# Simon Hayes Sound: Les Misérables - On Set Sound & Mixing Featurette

We didn't come at this as if it was a normal movie. To approach it in this direction was a gigantic task. There wasn't anybody that had done this before. We knew that it was going to be relatively experimental ground. Singing live in a film has never been done with this kind of consistency before.
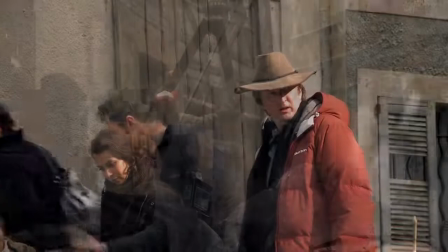That changes every bit of the process of doing it. There's been a tradition of experimenting with live singing within the filmed musical, but because of the way technology and creativity has moved on, there was an opportunity here to do something genuinely groundbreaking.
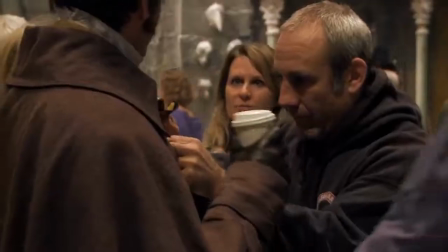There's been some huge advances with radio mics. We've gone for something which gives us as close to a studio sound as possible.
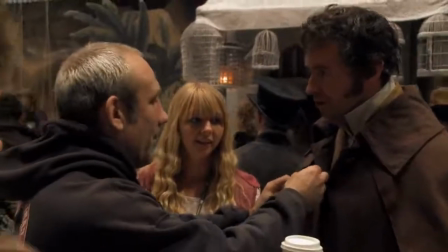And basically, we're radio miking every actor. Sometimes on Les Mis, we're running up to 26 tracks of radio mics.
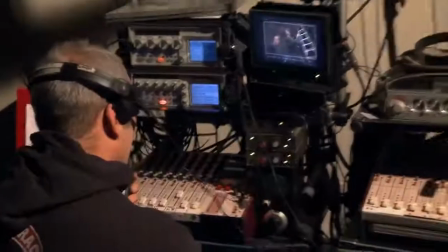And just so you know, we've got two radio mics and two booms all on. So somewhere within there, you've got a lovely piece of work.
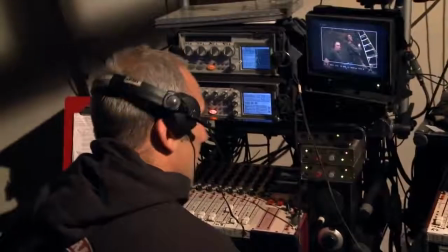We all know movie sets are very, very noisy places.
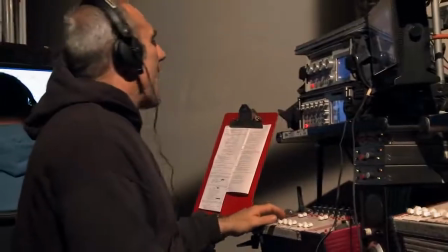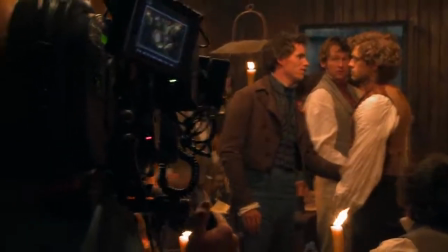Today you might also have known how your world may be changed in just one burst of light.
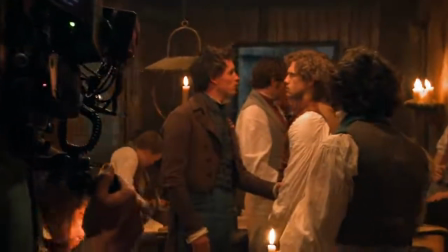We've come into this with an ethos of this set will be quiet.
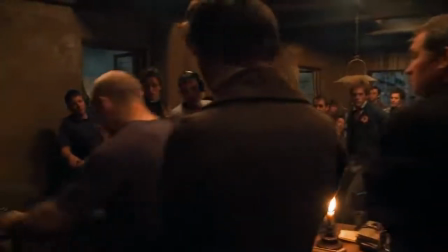If you're off camera and the camera's over here shooting a close-up, please don't be here sort of shifting around on that, okay? You could just be standing still because you know you're not on camera. If we want live vocals, we cannot have extraneous noise.
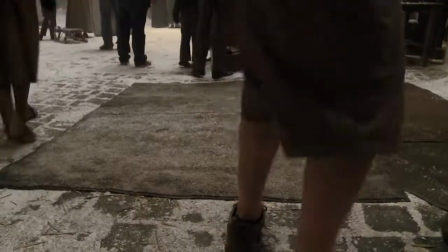The sets have to be specially deadened down. We're constantly trying to sneak bits of carpet in to get rid of footsteps.
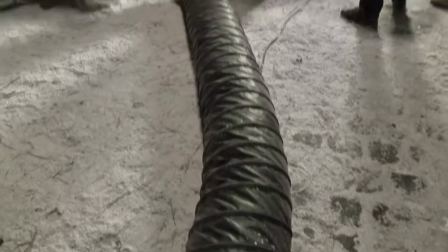Rather than having wind machines on the set, we've created a silent wind tunnel where the actual machinery that creates the wind is outside the stage.
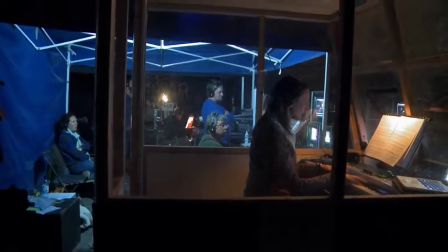The sound department is three times bigger than you would have on a normal big Hollywood movie.
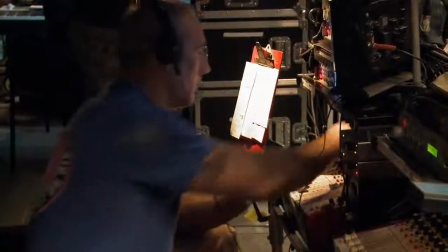We were all extremely pleased at how good the job Simon had done. It was quite an amazing achievement.
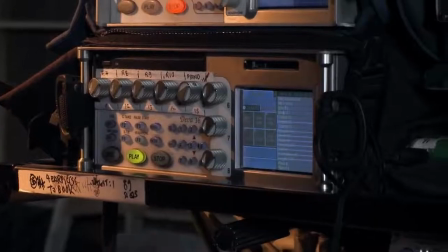It's the best sound recording I've ever heard. I mean, categorically, I've never heard anything like it. When you first see the songs and the way that they're performed, especially on the close-ups,
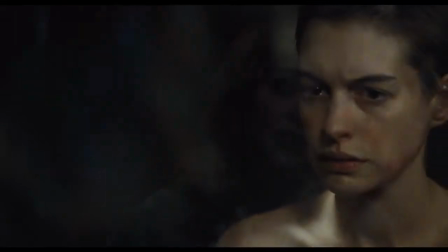you know that there's just absolutely no way you could ever re-record those in a studio and get all those breaths and every single noise of the mouth.
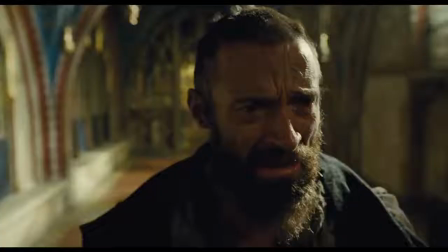One word from him and I'd be back beneath the lash upon the rack.
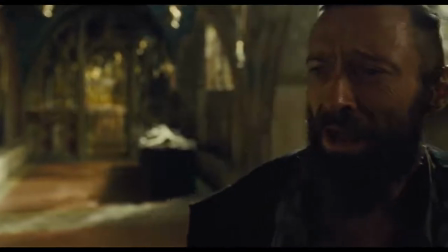Instead, he offers me my freedom. I feel my shame inside me like a knife.
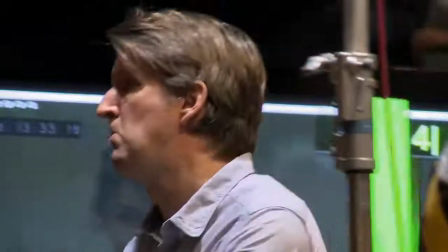Actually, preserving that stuff was what allowed you to know that it was real. Tom always said he didn't want an overly produced soundtrack.
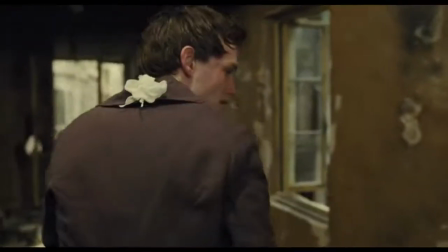He wanted it to feel like the person was doing it right there and then in front of you.
Oh, my friends, forgive me.
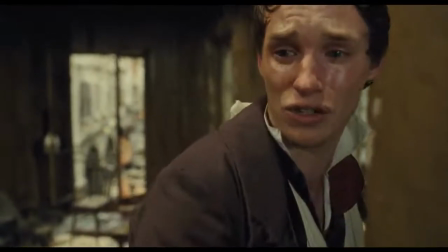That I live and you are gone.
The thing about the live vocals is if I tried to introduce a little bit of reverb onto the voice or something to place it into the location,
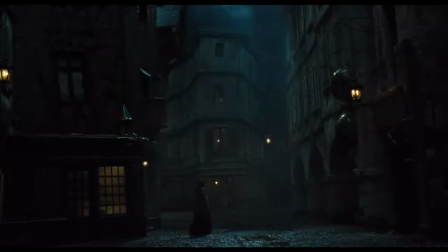generally it didn't work very well. It was better to always be as real and as honest as possible.
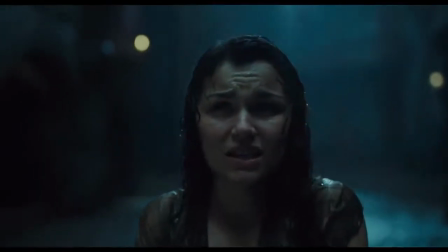In the darkness, the trees are full of
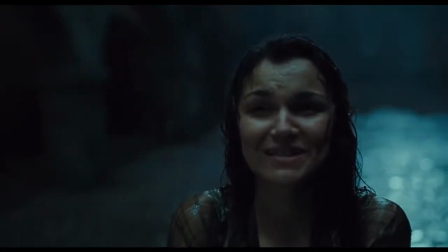starlight, and all I see is him and me forever and forever.
The fact that they're singing live, you're so keen to protect the performance.
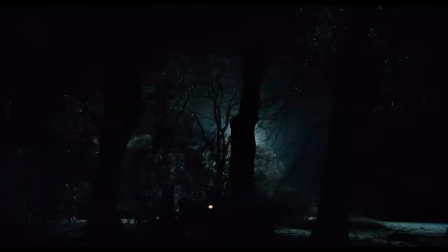So, for example, a horse and cart. In any other movie, you would add the sound of a horse and cart.
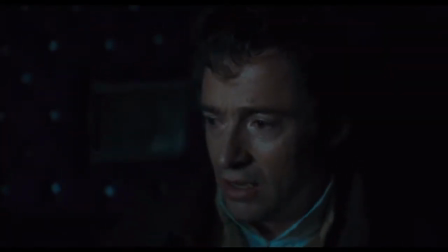But it didn't always work to do what we'd normally do.
Suddenly, you're here.
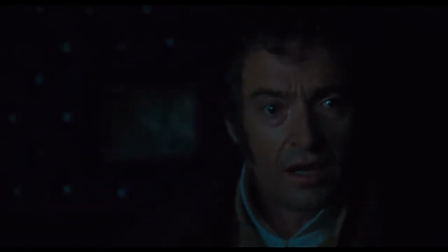Suddenly, it starts.
In this, the horse hooves were oddly intrusive unless they were in a very sympathetic rhythm to the music.
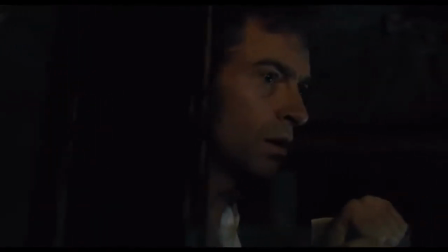One day more, another day, another destiny.
And then finding musicality within sound effects became a thing.
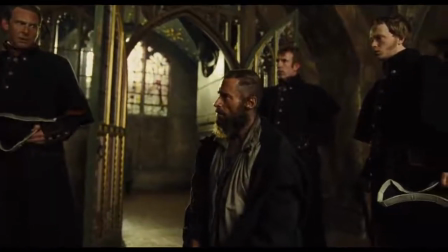When the bishop lifts up some candlesticks from the table and the candlesticks are tuned to continue the musical note.